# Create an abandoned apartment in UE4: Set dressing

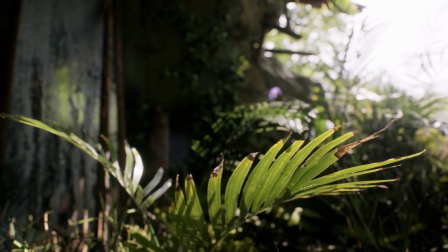(0:23)
Hello guys, my name is Isaac and I am a lighting and environment artist here at Axel Epic.
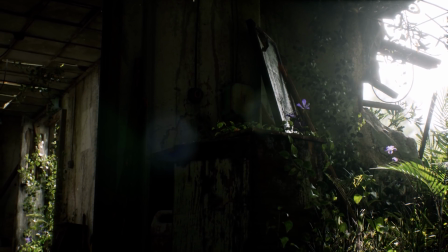(0:28)
In this video I will take you through my general set dressing and world building process for this abandoned apartment scene.
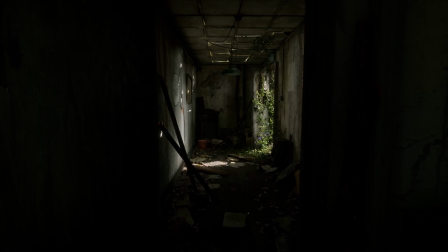(0:37)
If you haven't watched my previous video where I go through my general design process for this scene,
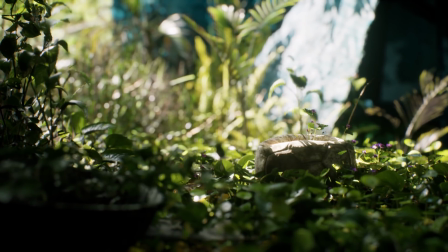(0:42)
I would strongly recommend you watch that before you watch this one because a lot of the things I make in this are based on the planning that I talked about in the previous video.
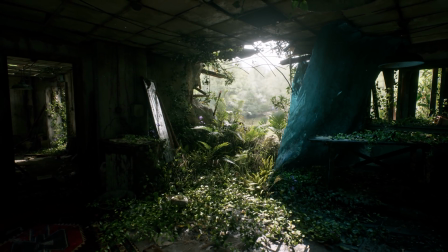(0:54)
So let's get started! As I mentioned in my previous video I often start off a project by scanning through
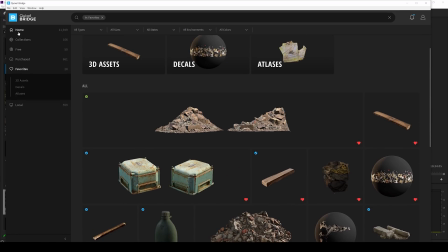(1:03)
the Megascans library and favoriting assets that I think I might need later on. And now I can just pick the assets I want to use and hit download and export.
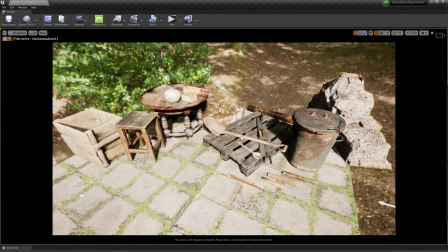(1:16)
Here you can see a little collection of all the man-made Megascans assets I used for this scene.
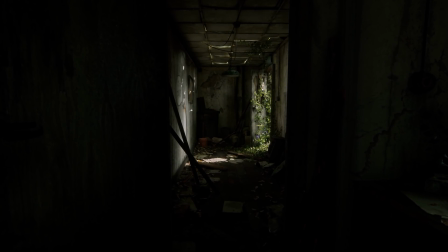(1:25)
To illustrate how I normally go about set dressing a scene like this, I have made a small replica of the hallway just to take you through my general workflow.
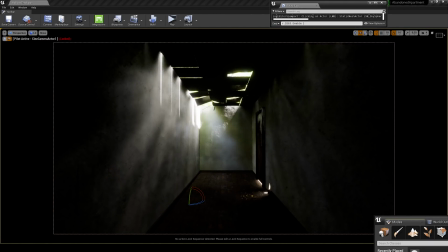(1:34)
So let's start off with these ceiling tiles.
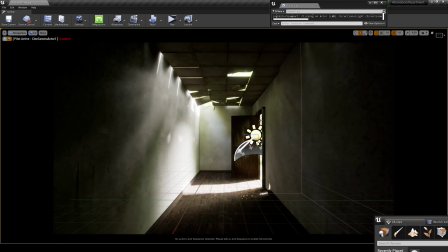(1:37)
I wanted to be able to adapt the ceiling tile position so I could control how much light I could let into the room,
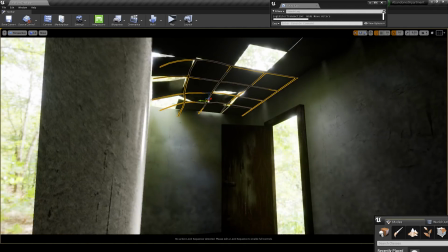(1:45)
and I don't want to have to run back and through and forth between Unreal and Blender. so what I did here was I imported them separately so I can move
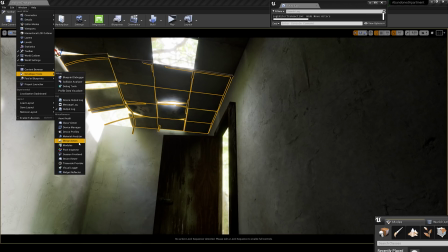(1:54)
them around and then when everything has a nice position I just merge them into one mesh and that's really
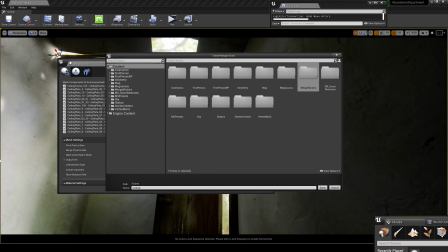(2:00)
a nice function because then you can save on draw calls but you can still kind of adapt your environment inside of Unreal.
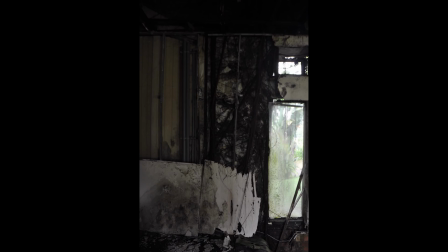(2:12)
And once I have a nice placeholder light I start moving on to the actual set dressing.
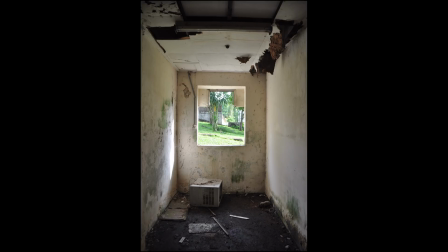(2:18)
And just as I mentioned in my previous video really study your reference photos and try to identify all the most essential
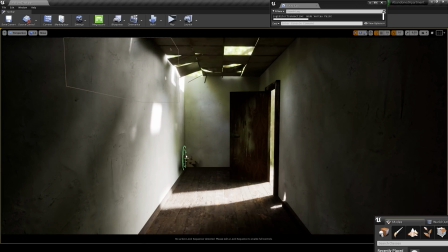(2:25)
details so that you can mimic them one-to-one in Unreal while still keeping a decent frame rate.
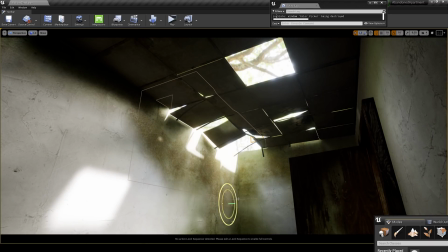(2:34)
For the walls I decided to use the blend material that we ship with Bridge.
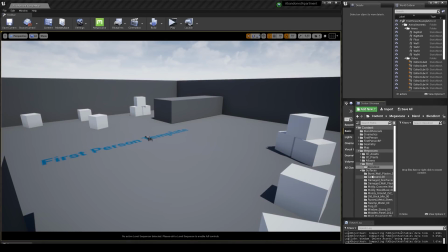(2:39)
I really love working with a vertex blend material because you can get a really high texture resolution since you can tile everything in a better way,
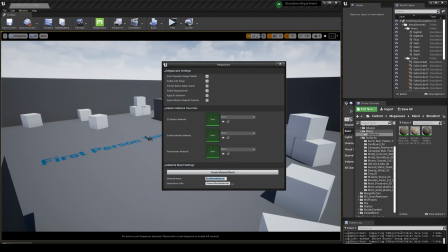(2:47)
but also because you can kind of adapt the textures of the of the assets in engine. You don't have to run everything back and forth through a mixer to get everything to look right.
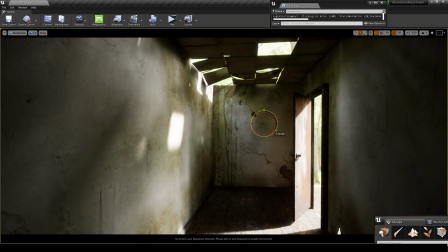(3:01)
And once the walls base material looks nice I start giving everything a decal pass.
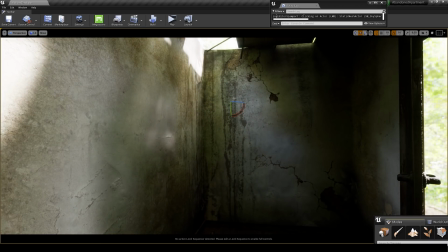(3:06)
If any of you guys have watched Viktor Öhmann's tutorial for his scary restroom scene you will recognize this kind of workflow with using
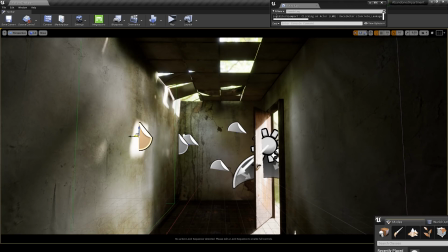(3:14)
almost an excessive amount of decals to create that layered grime and dirt and it's a workflow that I really come to love.
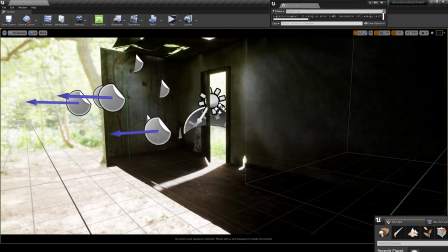(3:22)
I try to think about it as a painting where you paint the flat surface of the walls and then you layer more
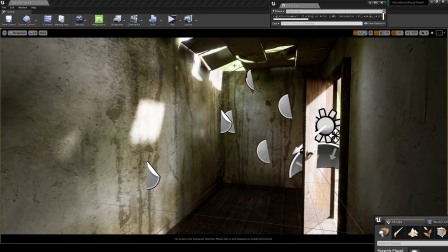(3:30)
and more paint on top to give it all that fine detail and it's basically the same kind of workflow here just in 3D.
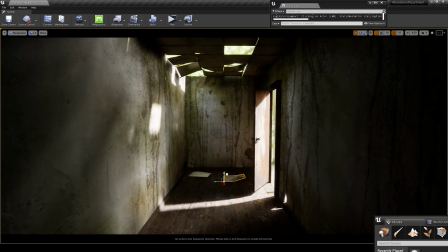(3:39)
So once the walls have a finish that I'm satisfied with I start placing the actual 3D assets and I
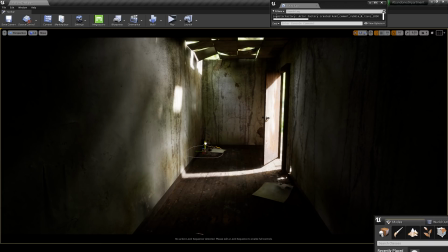(3:48)
keep coming back to my original concept art and my photo reference a lot when I do this so I can make sure I don't deviate too much from my original plan. Here is also where we start making use of what we learned from the photo reference.
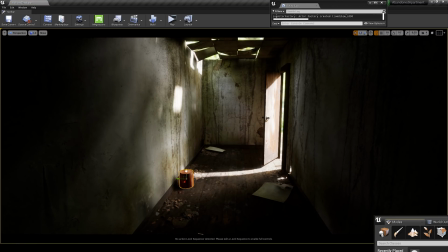(4:03)
When you're placing stuff like this remember that off-grund debris tend to accumulate in corners and
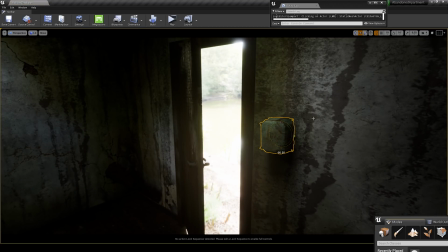(4:09)
along the walls as opposed to just lying in the middle of the floor.
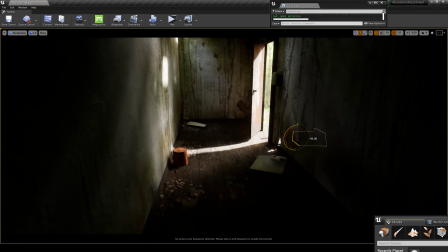(4:14)
Another thing to remember is that things rarely have like a 90 degree angle so when you place
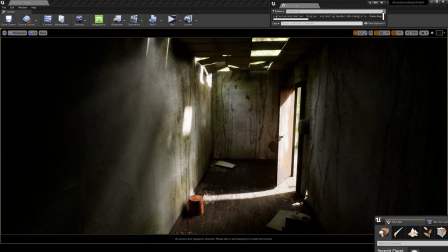(4:19)
stuff remember to always rotate it and also try to
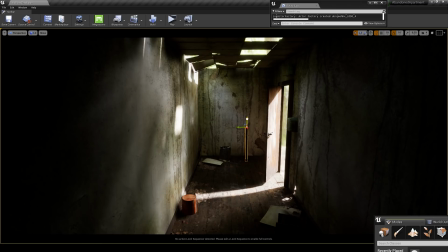(4:25)
in a way tell a story with how you place your assets um because that's basically what this stage is all about it's it's uh environmental storytelling
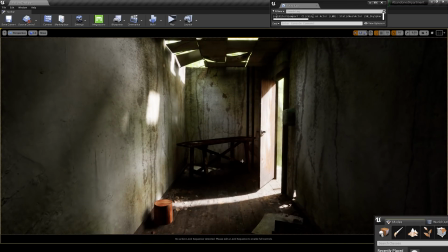(4:35)
imagine for example uh one of those pipes i just placed uh has burst and there's a lot of water coming out and it's created stains
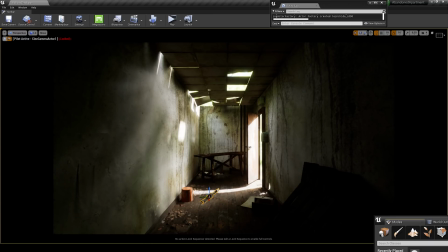(4:44)
and leakage on the walls or maybe there is some papers on the on the table for example like one of those small little things that tells stories about how this environment came to look like this that kind of mindset when
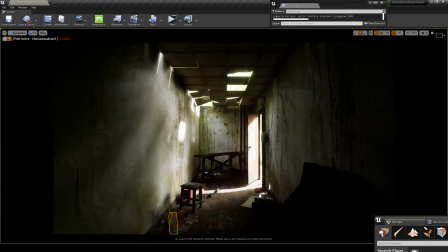(4:57)
set dressing makes it so much more interesting and I really think that you kind of see the result of that in the final set dressing if you've actually taken some time to try and imagine who lived there and what it
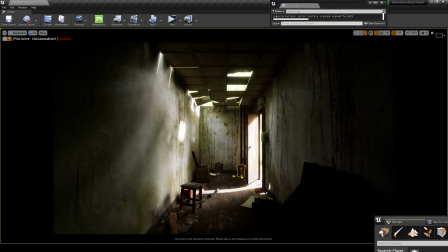(5:11)
used to be and all of that and as you can see I don't really use the scatter tool at all for this process. And sure, doing it like the way I'm doing it, hand placing it can be extremely time consuming. But I also think it's really important to allow this part of the process to be time consuming.
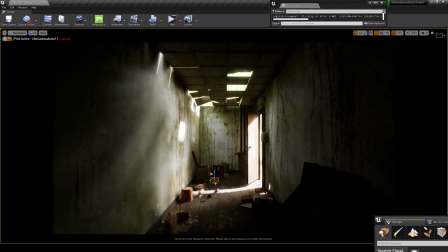(5:30)
Because if you just start scattering stuff without any thought into why things lie where they are and why these specific assets are where they are, you kind of lose that whole storytelling part of the set dressing, which is super important.
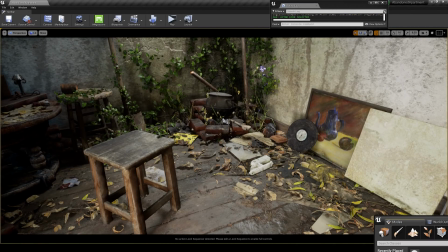(5:48)
And you know, just like with the walls when it comes to set tracing, layering is really really key.
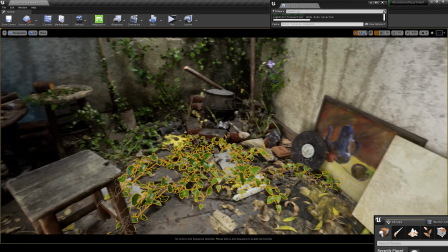(5:53)
It's telling a story with the layering.
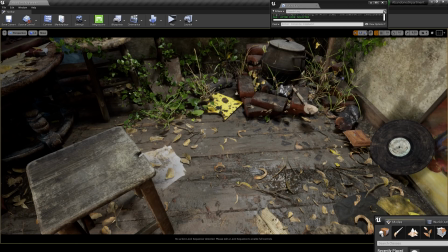(5:56)
First it was just a floor and then that's become damaged and then there's like paper and rubbish and stuff on top of it and then there
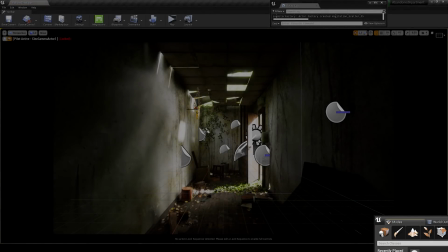(6:04)
are like dead plants and then there are live plants and all of that tells a story of how the environment has developed over the years.
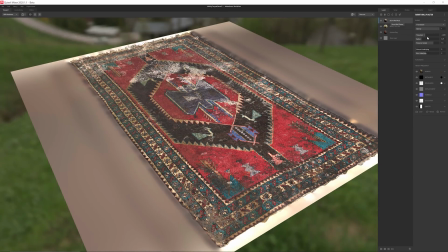(6:15)
I also gave my 3D assets a very quick run through Mixer just to grime everything up and make it look a little bit more worn and old.
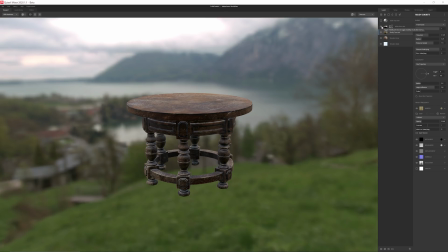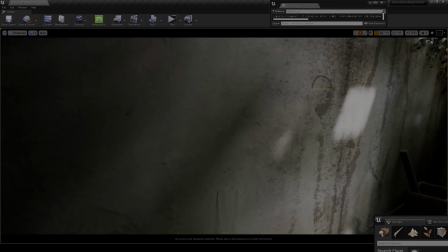(6:30)
A final thing that I think is important to mention here is that you can see that I reused the same assets and textures
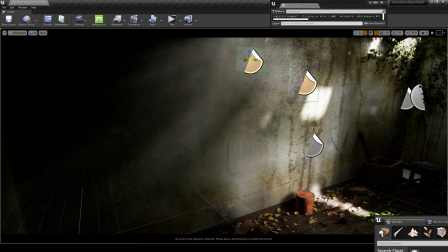(6:37)
quite a lot and I think that's quite important because when you're making a scene like this it's not a
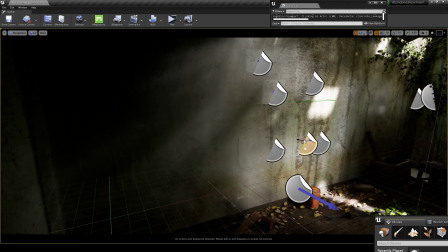(6:44)
question of the fidelity of one single asset or the texture resolution of a specific decal.
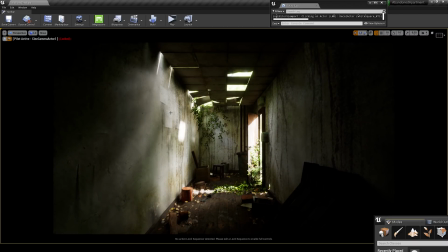(6:51)
It's to keep in mind that you work with the scene as a whole and not with one single asset.
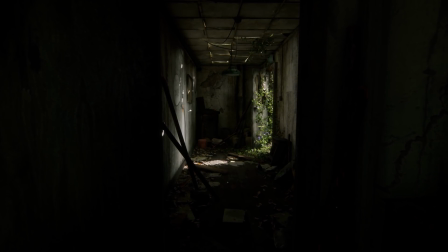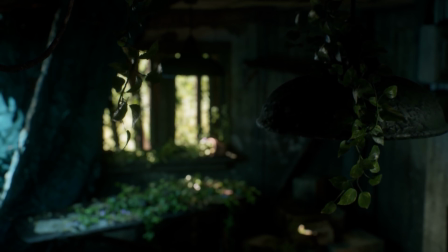(7:04)
Thank you all so much for watching this video on set dressing.
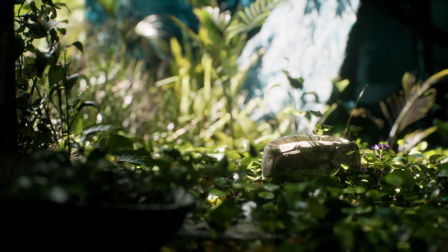(7:07)
I hope you all enjoyed it and be sure to tune in to my next video where I will be covering lighting in much more detail.
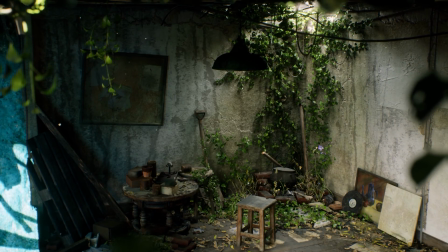(7:14)
If you have any thoughts or questions be sure to write those in the comments of this video and I look forward to seeing you next time!